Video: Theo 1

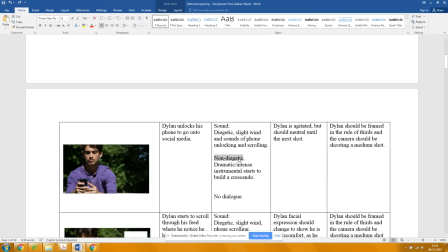4:18 Or maybe not. I don't care. It's fine. But I would put music in there. I don't think you need to say build to a crescendo here because it's just starting here, isn't it?
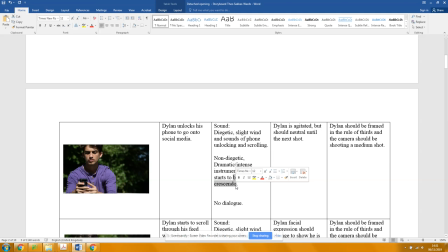4:33 You're not going to have a crescendo with him going. Yeah, true. It starts. So just say starts. Just starts. Remain neutral.
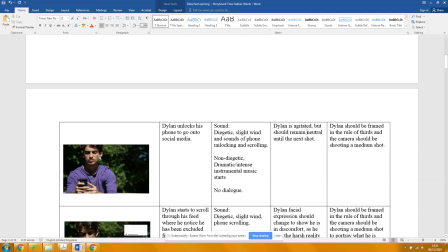Should be framed.
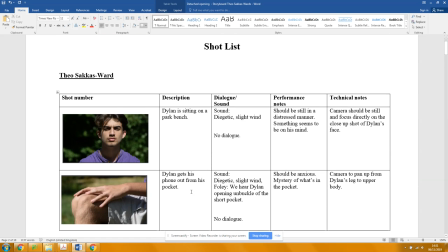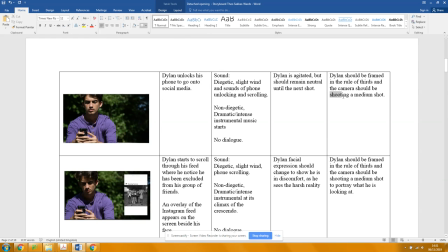5:05 should be framed in a medium shot. I don't think you need to say the rule of thirds, but okay, it should be framed. To frame in the rule of thirds in a medium shot. You don't need the camera should be shooting.
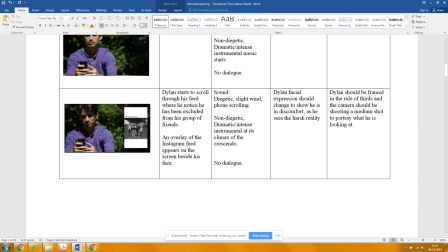5:26 It appears, what does it do? Fade in, pop up? It's like it doesn't fade straight into it. Sudden. Right, so that's okay, appears fine.
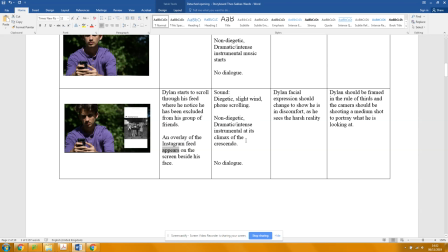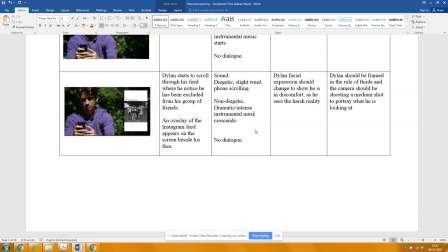6:00 Instrumental music builds. I just think it's just too sudden from one shot to another to go to a crescendo, because what it means is effectively we see him holding his phone,
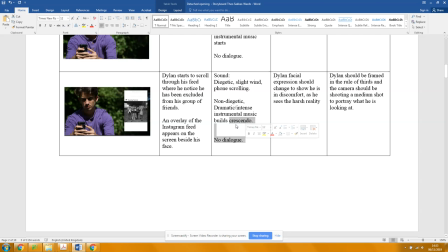6:13 and then the next shot is like too quick. Okay, so it builds.
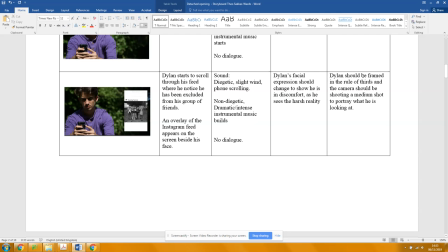6:27 Dylan's facial extension. You can just put as before here. As he sees the harsh reality of what? That his friends excluded him. Blah, blah, blah. Yeah, why don't you say that?
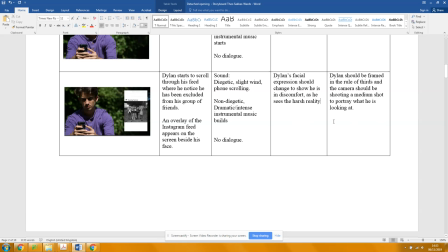6:47 Okay.
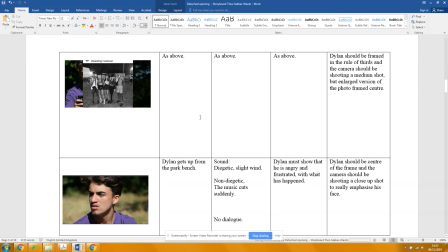6:52 So I think, are you saying here that then this begins to fill the frame?
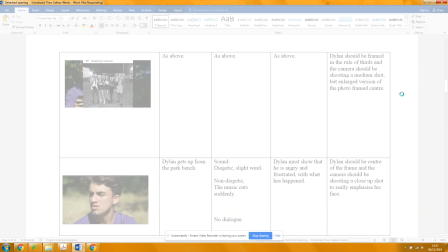6:59 So you've got it to one side and then it starts to come across. Well, how do you get from that shot to the one before? I just had it before, just going from one to the other, but I could,
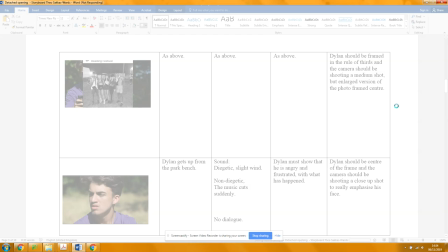7:14 because it's a story, but I could say I could say that, but they wouldn't know. Well, it's going to look quite unnatural if you just cut from it on one side to it on the other side. So it just builds. Yeah. Okay, cool.
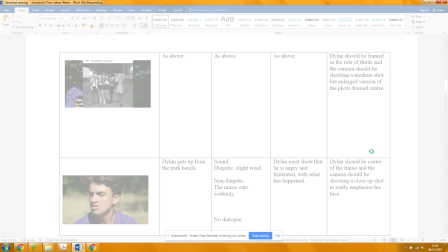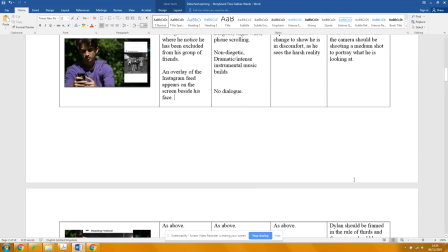7:36 And I would say
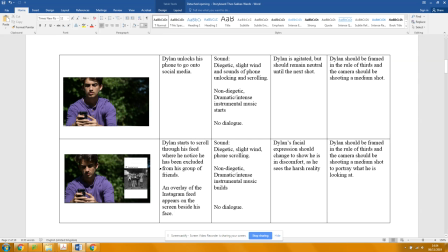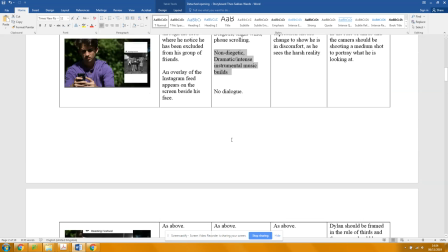7:44 then you can say it reaches a crescendo, because as that fills the frame,
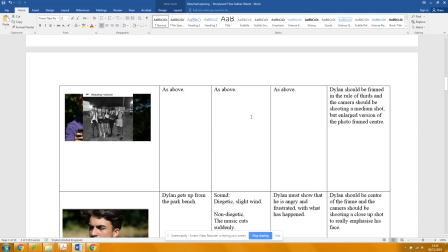7:49 then it's like, oh yeah, I really have been left out here.
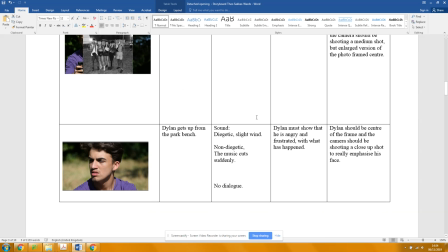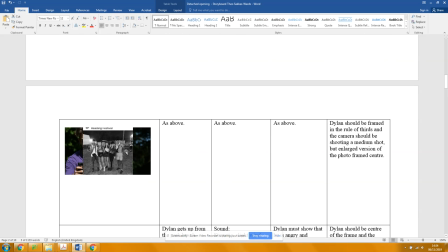7:59 And you might want to say this fills the frame entirely.
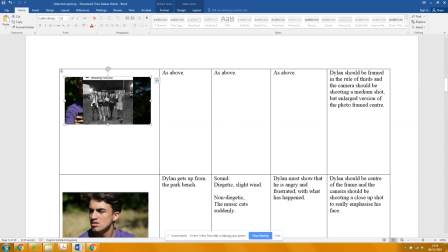8:05 I mean, you could almost put another one in there. See, what I'm imagining is that it starts on the side, it starts to come, fills the whole screen,
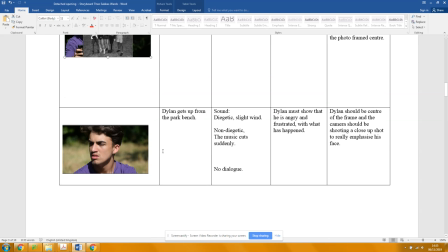8:17 continues filling the whole screen, and then gradually fades to leave him thinking like that. Yeah. Can you hear what I'm describing? Yeah.